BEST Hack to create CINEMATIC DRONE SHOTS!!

Hey, what's up everybody? It's your boy Tristan Barracks here, the Digital Storyteller, and I'm super excited that you have joined me for another episode of Cinecut, where we will be talking about my #1 tip for hacking your drone footage. Are you ready? Let's go! Woo!
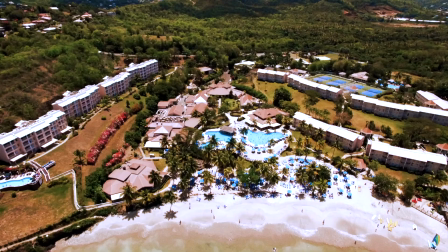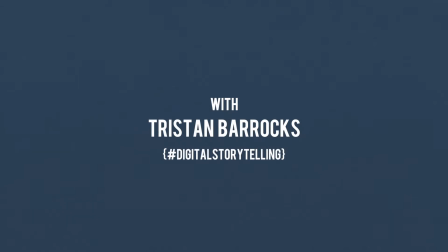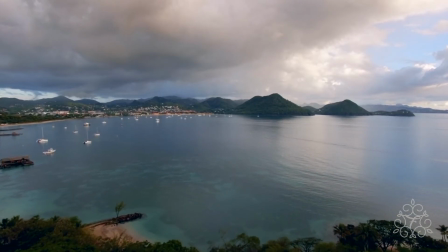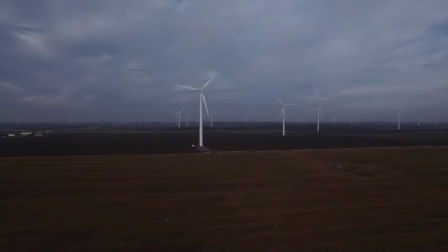So the #1 tip that I'm going to be sharing with you about hacking your drone footage is not really a tip as much as it is a technique. And this technique is something I use in all of my post-production process when it comes to drone shots.
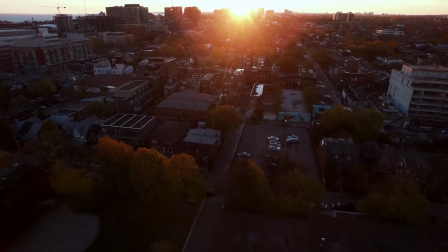1:01 And this technique allows me to get the most dramatic, dynamic, and impactful shots possible. I wanted to give you an extra little tip, and that is when you are shooting with a drone, you should be shooting with ND filters. Essentially, they're sunglasses for your drone's camera. And that allows you to cut down the amount of light that hits the sensor,
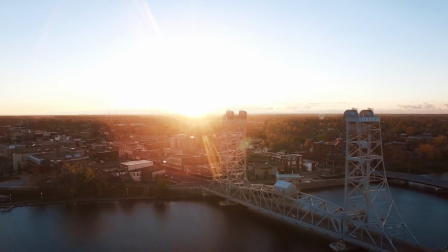1:22 which allows you to have more control over how your image looks and how your image is exposed. For more information on ND filters, you can click the links that I've provided below. All right, so we're gonna get started in Final Cut Pro 10, version 10.4, which is the current version or the latest version of Final Cut Pro X. All right, so let's jump into our editing program.
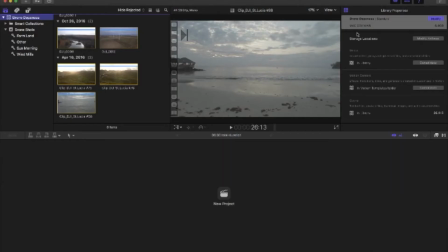1:45 All right, so I have Final Cut Pro open, and one of the things I wanna do is I wanna find a clip that really gives you an idea of,
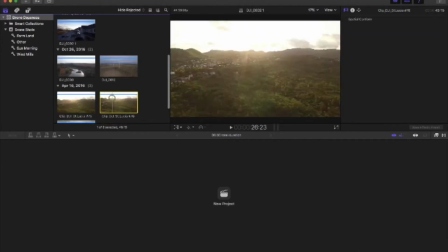1:55 of what a typical drone shot is, okay? So let's say this right here. This is in front of my house, kind of in my community.
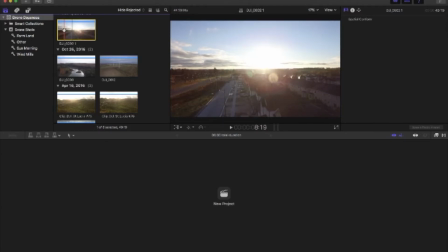2:03 I have this drone shot, this epic drone shot going up or actually landing. And one of the things you can notice is you'll notice that the sky is kind of overpowering, and then the actual houses are pretty dark. So one of the things I want to do is I want to keep
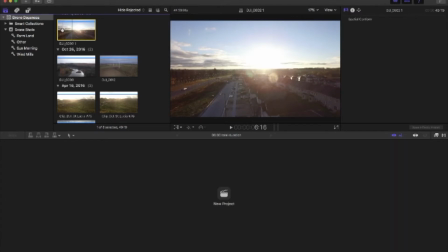2:25 as much of the dynamic range as possible that I can keep within the drone shot, specifically the sky. I still want to keep that bright sky with definitions in the clouds, but at the same time, I want to see the actual neighborhood.
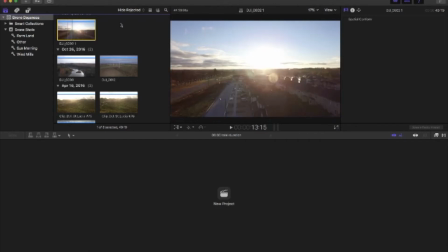2:39 I want to see the ground level. So what I'm going to do is I'm going to select the clip, and now I have this clip inside here, and we can see how it runs.
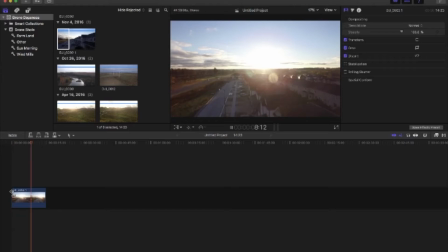2:47 We'll see how it looks. All right, so it's a nice gradual landing shot, okay? It's 15 seconds long, it's great. So normally what we do is we'll go to our color correction tool and,
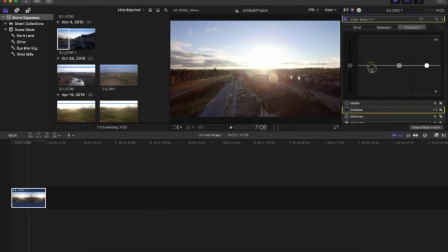3:03 we'll try and bring down the shadows a bit, bring up the highlights. But as we're bringing up the highlights, as you notice, we're losing the sky. So we're gaining all of this area, the shadowy areas, or the darker areas, but we're losing the light.
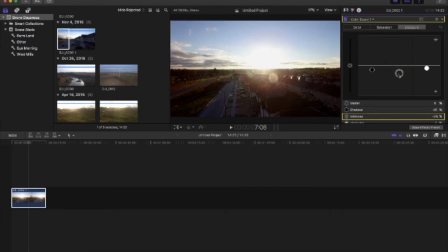3:21 So what do? Bring up my midtones, but then it brightens the sky again. So if I bring down my midtones, it'll bring the sky down and make the sky look more dynamic, but also brings down all the midtone sections in the housing area, which makes it dark.
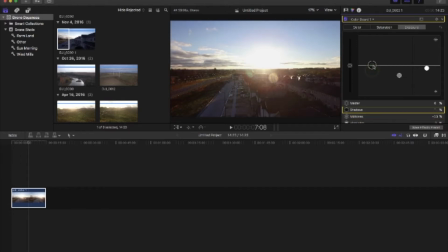3:37 And then if we bring up our shadows, it kind of loses a little bit of definition and contrast, and we want that punchiness. So this is the technique. So I'm going to expose for this area here, which is our housing area,
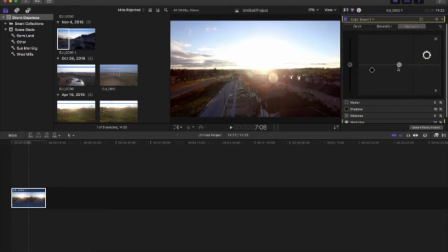3:53 and I'm going to lift up my tone so I have a little bit of definition, right? So this is how it looks before, this is how it looked after, so I have more definition in the housing area, okay? And the other thing I'm going to do is I'm going to change the color so it's not as red.